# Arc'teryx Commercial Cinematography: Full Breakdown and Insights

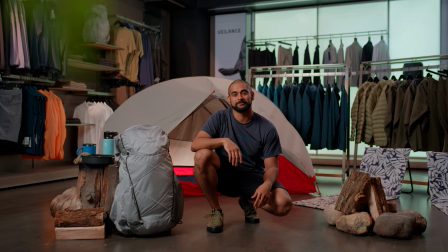Welcome to the Arc'teryx Toronto Campground. Camping in wet clothes is no fun for anyone.
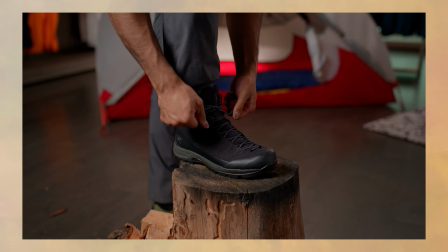We always recommend having some sort of emergency shell, like the Beta LT.
Branded commercial content is all the rage in shifting today's video market.
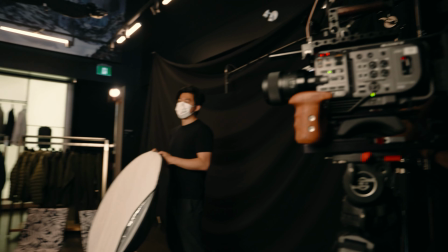Highlighting a brand story or product is the fundamentals of today's cinematographer.
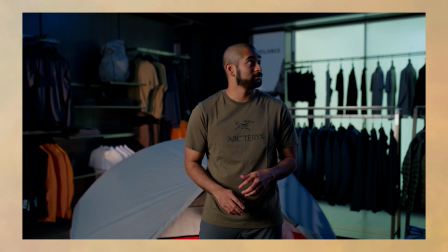Any successful brand commercial feels elevated, but there is a very specific look and feel.
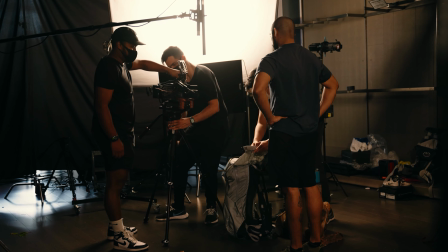There are so many different ways to execute this, but where do you even start? In this video, I'm going to show you exactly how you can do that by going over a series of commercials that we shot for Arc'teryx.
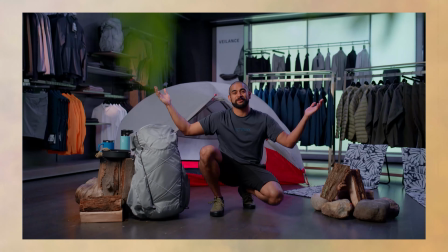I'm going to show you some lighting diagrams and dive into exactly how we pulled this off. We were challenged in creating a campsite in a store and making it feel almost like a commercial.
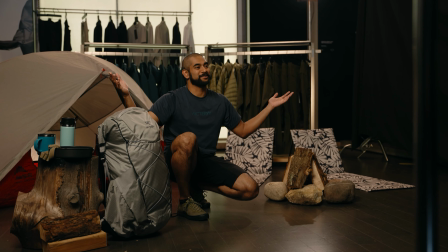The main talent in these series of videos is highlighting a new line of products as well as guidelines when camping.
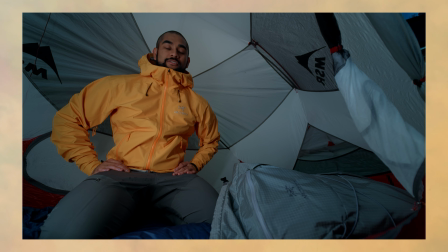This was an interesting one because of the nature of the creative. Highlighting a product but also making a scene feel real in an unreal world. Let's dive into examples where we're going to be looking at the camera settings, lensing, as well as light temperatures that we use to pull this off.
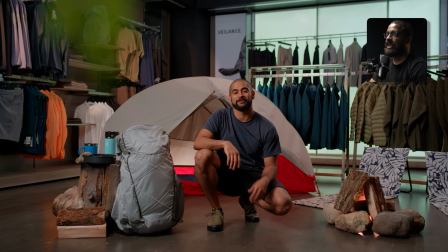The first shot that we're going to be looking at is the introduction to the series where he's introducing
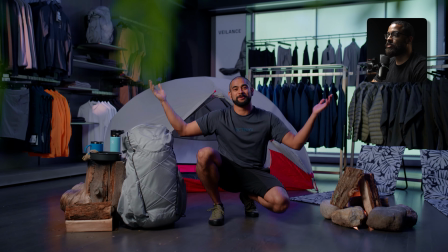the store as well exactly what he's going to be talking about. This is the Arc'teryx campsite,
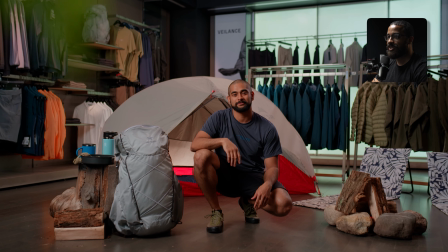and it's very obviously that we're in a Arc'teryx store and highlighting some products as well as bringing some natural aspects of what a campsite looks like.
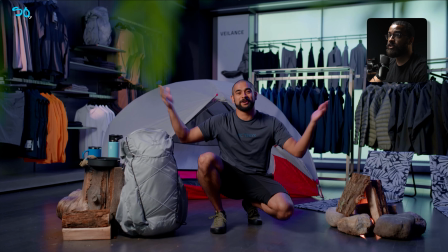So just to give you some camera specs, we shot this on the Sony FX9, and there's no necessarily reason for that.
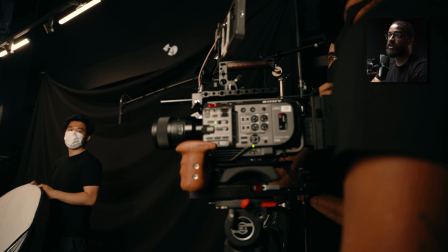This is the camera that we're just using at this time period and really like the usability of it.
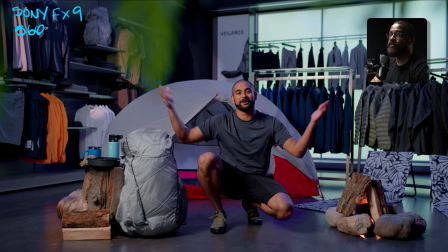And then we are shooting at a white balance of 5600 Kelvin. This is supposed to feel like daylight. This is supposed to be very naturalistic, and we push the colors and the rest of the colors in post. We are shooting on a 35mm prime. This is a Sigma, so this stops down to 1.4, but I believe we're shooting at an aperture of 2.8.
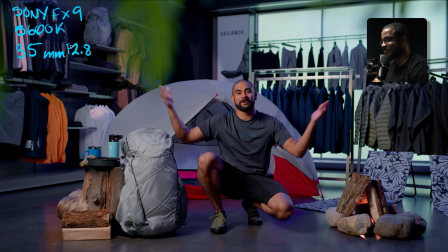So this would be F instead of T because these were photo lenses. A very standard setup.
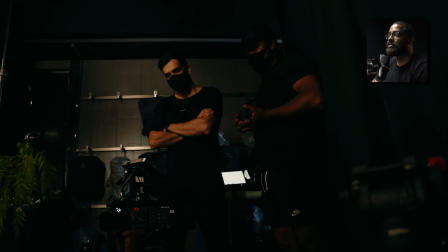We're shooting on Sony lenses as well as a Sony camera, and to give us that actual push in and then the move into the scene,
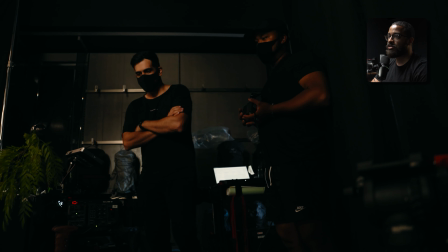we were using the Rhino Arc II, so a very easy motion control slider that we could get consistently push ins and push outs.
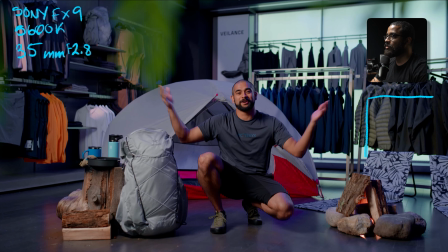So let's first talk about lighting. So if we were to draw the room, this is what we're working with.
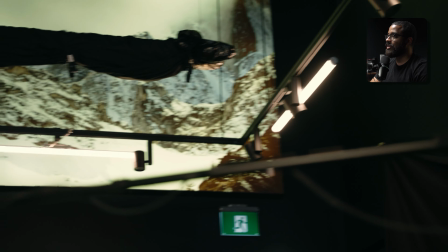And then in that room,
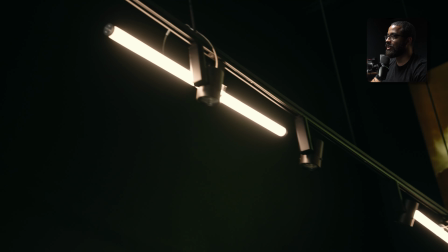there's luckily an overhead system of just all the strip lighting and like little accents lights that they use to light these products that are going on here.
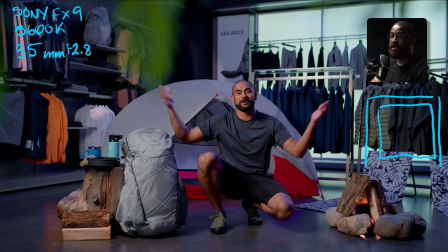So that is actually the first thing that I started off with, because when we were looking at creative and what we're actually highlighting, we were talking about storms, and basically we wanted to do some realistic lighting changes to imitate like storms going on, or also just having a different feeling so it didn't feel as bland.
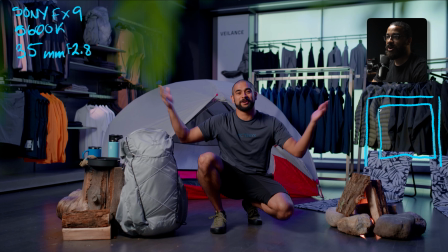We're basically only shooting in one direction, which is into the corner of the room, and we want to differentiate different shots by basically just doing lighting effects. This is just a technique that you use, especially in these like kind of quirky commercials where you're supposed to make everything feel a little different. So I know this is kind of overkill, but we actually had 1, 2, 3,
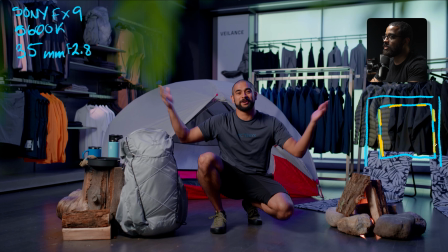4, 5, 6 Astera Titan tubes up overhead, and this is just basically highlighting everything and giving us a very nice top-down source that we can use to also do our lighting effects, as well as turning up certain lights to give a nice backlight and edge light, as well as some highlight to the products.
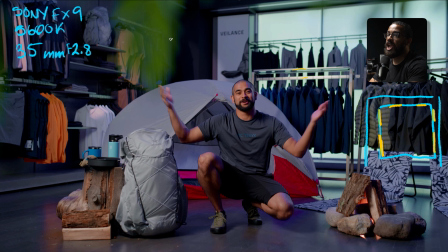So this is basically raising the ambience of the entire room, and you can see that we have some of that going on with here, the highlights that are going on here in the back. And then also we have another Astera Titan tube in the back behind him there, and that's just laying on the floor, and that's just shooting up, and it's adding some interest in the back of the frame.
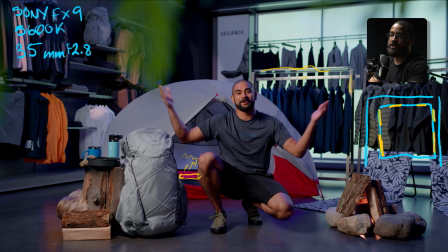So those are the tubes that we have in play for this scene. And in this, we had actually a light change.
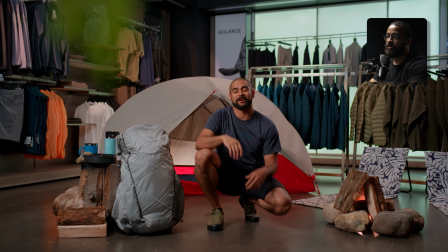So basically we're dollying in, and then it goes from a blue to like just have something of difference. And then it goes to this nice orange that we see here of him introducing the space and also introducing who he is in the character.
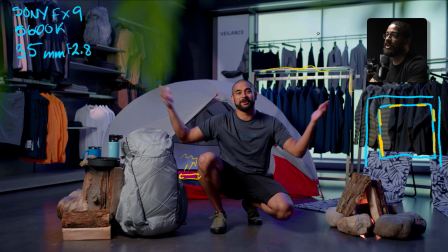So we went from like just a blue color, and then I went to 2700 to imitate kind of sunlight.
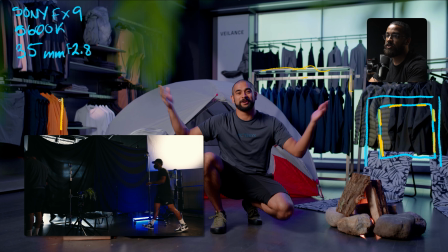As our main key light, we actually had a Forza 500 going through a scrim gym.